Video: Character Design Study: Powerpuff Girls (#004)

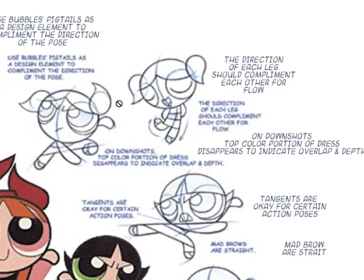Here there's a lot going on, so they're pointing in different directions, creates more of like a chaotic feel, like we're in the midst of the action. uh the direction of each leg should complement each other for
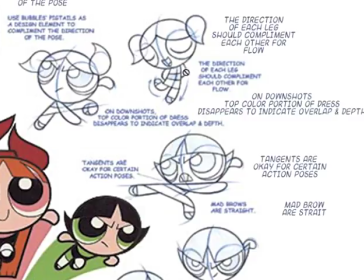for flow again we're looking at the flow of the character which direction they're moving and everything like that um
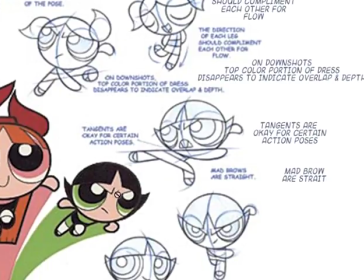you know this is weird because it doesn't have as much i guess the flow would be like that but uh okay on down shots top color portion of the dress disappears to indicate overlap in depth so it's like these seem like such two-dimensional characters and so simplified but the
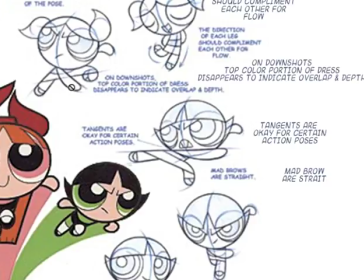animators thought about like how can we show depth here the head looks clearly like she's leaning forward um because the top the dress is cut off again
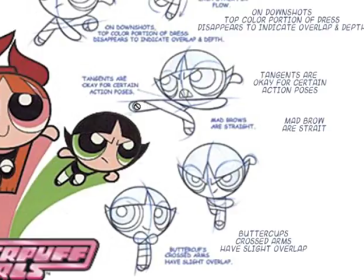tangents are okay for certain or not again tangents are okay for certain poses again design i mean like this is a design decision it's kind of
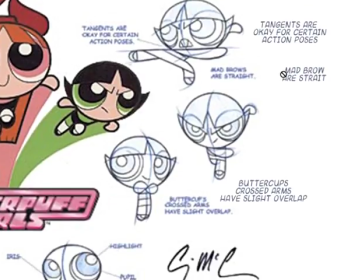cool they've stylized this character and they're pushing that mad brow are straight oh mad brows are straight supposed to say all right uh
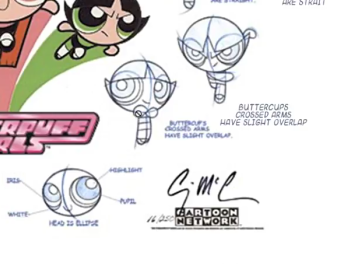buttercup crossed arms buttercups crossed arms have a slight overlap okay it's a cool to see like this is what like let's say you were hired to work on a power
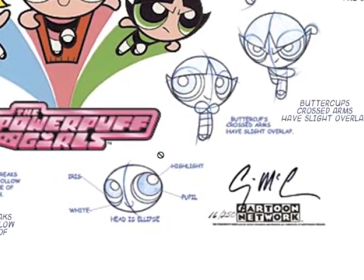buff girl thing you you're an animator you get all these this info and then you'd be able to kind of like you know you have a lot of detail and things to remember to work was to keep the style consistent i think it might even be considered a style guide all right let's
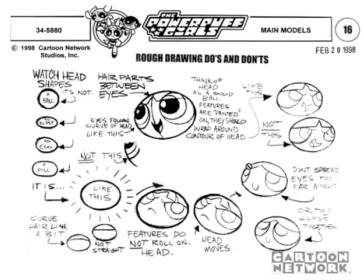zoom out a little bit now so now we're looking at the head these there's production people uh these these sheets I keep calling pre-production imagery I don't know if that's right I hope it's fine but anyways I got a lot of them so they go for each part of the body so
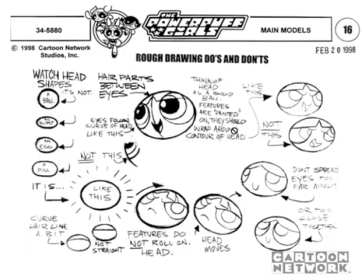we're gonna go through them real quick I'm not gonna spend too too much time because I want this video to take forever but you can look them up on your own and go into more detail if you're interested so the main thing on this one is that the head is a pill shape
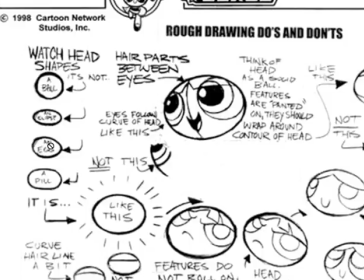and see how specific they're getting it's not a ball it's not an ellipse it's not an egg it's a pill and um you know those
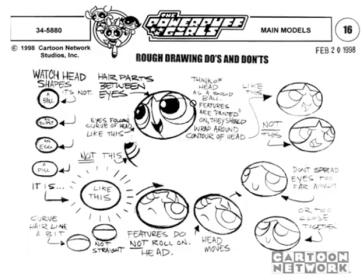are they're very subtle like an ellipse in a pill okay well this is a little this part is wider on the on a on a pill type shape than the lips um the other thing is okay think of the head as a ball features are painted on so the features they should wrap around the contour of
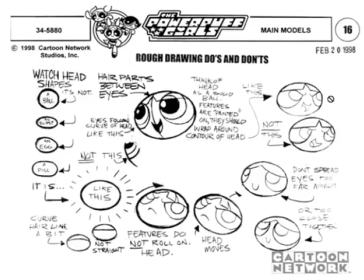the head the features are kind of flat on the powerpuff girls but the head itself has volume and so that's important uh to remember and then it's cool how they show them like arts not too high or far apart not too close together like they really looked at every um
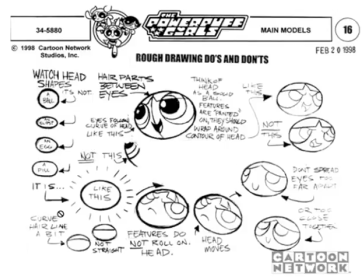hairline should curve a bit every little detail and it's fun like oh it's like this and it's like oh you can tell animators are fun people you
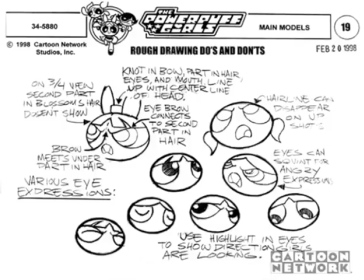know you're not gonna work on this if you're not a fun person probably uh hopefully not so um okay we got uh just a lot of details i love how they do the eyes i think that's really great like look at the eye keeps its shape but then like this doesn't make any
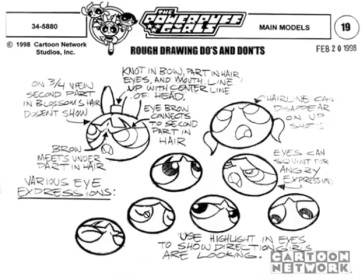sense again it's a design decision that's based on what looks good instead of what's realistic the eyebrow the eye should go you know the uh the closed eyelids should go across the whole eye but it doesn't and it looks great it looks cuter that way so that makes sense hairline can disappear on
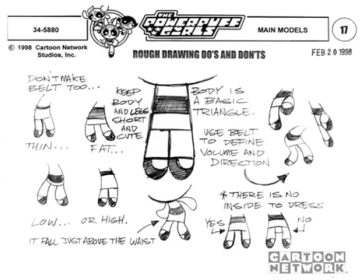upshot see they do keep in mind perspective and all this stuff um we just did eyes right yeah so now the body so the body is a basic triangle um keep the legs short and cute you know uh it's it lines up the legs come they line up with this outside thing of
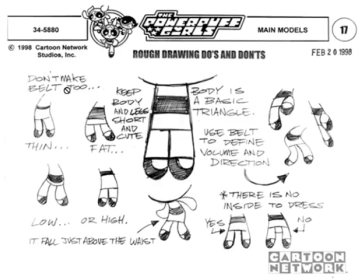the body uh then like don't make the belt too high or low fat or thin and it's interesting because there's no inside to the dress so how i was saying like they keep in mind that there's perspective and stuff but they also you have to keep they wanted it to be stylized so
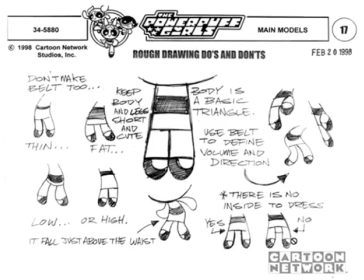they're they're carefully controlling that balance that like okay there's perspective maybe see how the line of the dress curves upwards a slight bit so that kind of indicates that there's some respect but then if you put that on the bottom then you're getting into a full 3D model and it kind of gets
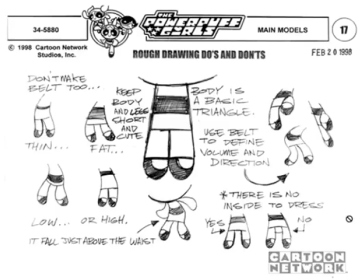away from the stylized cartoony 2D feel of the Powerpuff Girls.
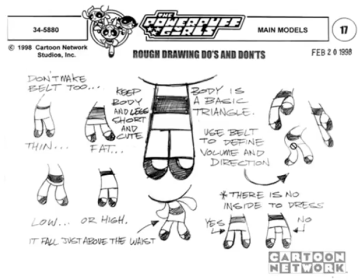Another thing is that design elements like the belt, if there wasn't a belt there you wouldn't have this design element to define volume and direction, you know this would look very flat so it's see this is a careful balance that they've achieved between too much form and realism and not enough without the
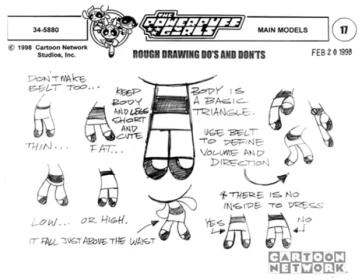without the stripe it would be very flat you wouldn't be able to tell which direction the form is moving and which and what how much volume it have how round it is
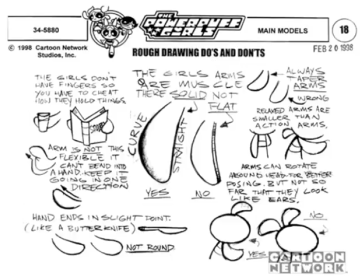the arms look at how much detail they put into thinking about this um it says there's a curve versus a straight it's uh the girls arms are are muscle they're solid not flat okay um so they're rounded
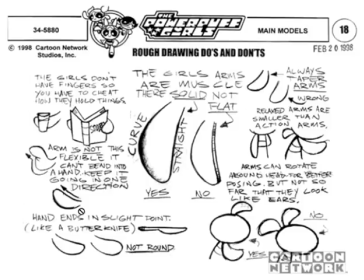so you put a rounded thing instead of like a flat little thing uh they're not weird and flexible too much like that they're like a butter like how they say think of it like a butter knife ends in a slight point not rounded like a butter knife and one of the things this these uh these sheets of pre-production sheets uh
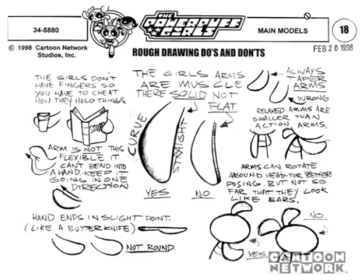model sheets maybe they're called model sheets here's main models i don't know anyways what they uh what they convey is ways of thinking a lot of times like think of them as a butter knife think of you'll see in this in the next one in the legs look at this think of the girl's feet as socks filled
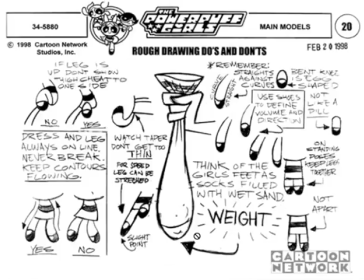with wet sand like it that think of me i'm thinking of them that way gives them volume and weight and it conveys the idea like you can almost feel it you know what a bag of wet sand a sock with wet sand would feel like and uh so one of the things i've
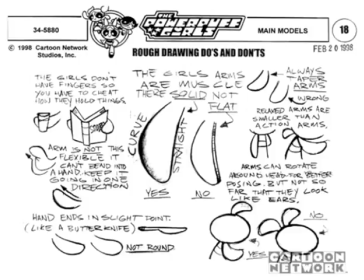noticed in my own journey of like learning to draw and stuff like that is that uh the what you think the way you think is like more important than your physical skills or like like you because
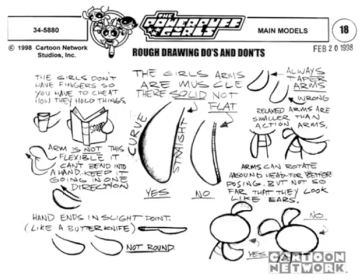you always have to think when you're drawing for instance i'll give you an example to help illustrate my point uh frank frisetta i believe it was he's one of my favorite artists and he uh when he's making a drawing apparently he talks himself through it meaning like he'll draw and he'll say like he'll draw the arm and he'll be like oh this okay so we're gonna have the arm
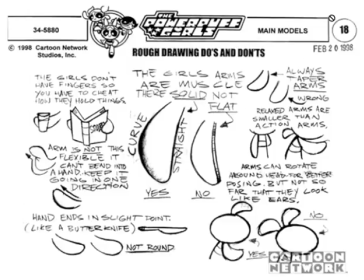pulling back here and this arm's grabbing this rope and uh and he's just like you know like stuff like that like he literally i think talks aloud when he draws so that he's and i feel like that's a reflection of how he's thinking you know it it's really
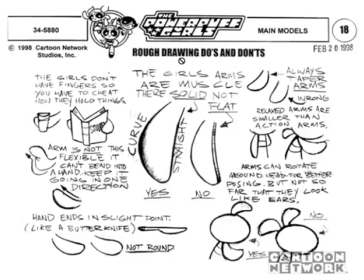the thoughts that put the energy and emotion and feeling and all that stuff into a thing into a a work of art or a character or anything like that um because you can even like i've said this before if you have a really simple drawing like even juvenile to like a stick figure
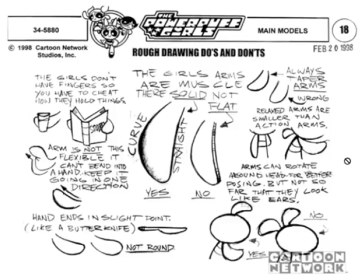uh i like order of the stick for instance is a great show but there's so much life and there's continuity in the stick figures and so it's a simplicity the drawing is very simple but it's not it's not childlike there is sophistication to it i mean maybe it's childlike but it's not like
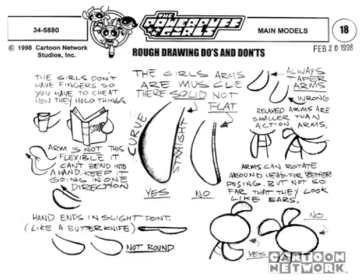childish it's not um very simple and like a child couldn't do it you know what i'm saying even though it might look like it there's a lot more sophistication behind it and the idea of making it childlike like in this show i think it's i don't even think of powerpuff girls is really aimed at children i mean maybe the demographic
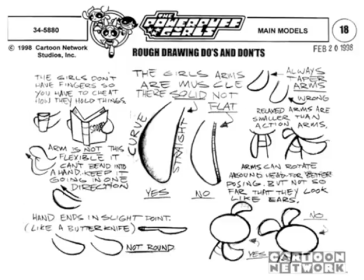is uh children and adults maybe they're trying to do the whole spectrum but the reason is powerpuff girls very violent it rep uh it uh kind of references anime like i remember they use shots straight out from dragon ball z like
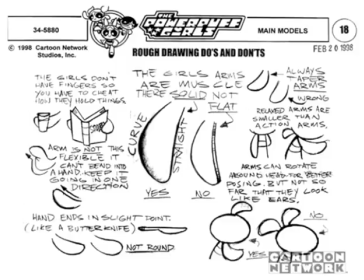when there's one episode of powerpuff girls where like someone shoots a beam at her and she just moves her head to the side like crooks and it goes right by her head and if you guys watch dragon ball z you know exactly what i'm talking about and then the explosion behind her and she's just like super cool and like those are you
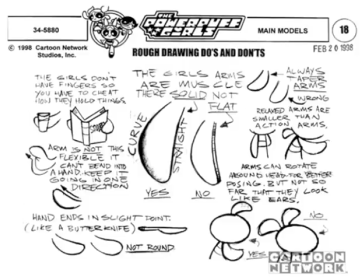know like this seems like it's for little girls but like full-grown guys can appreciate the show because these little powerpuff girls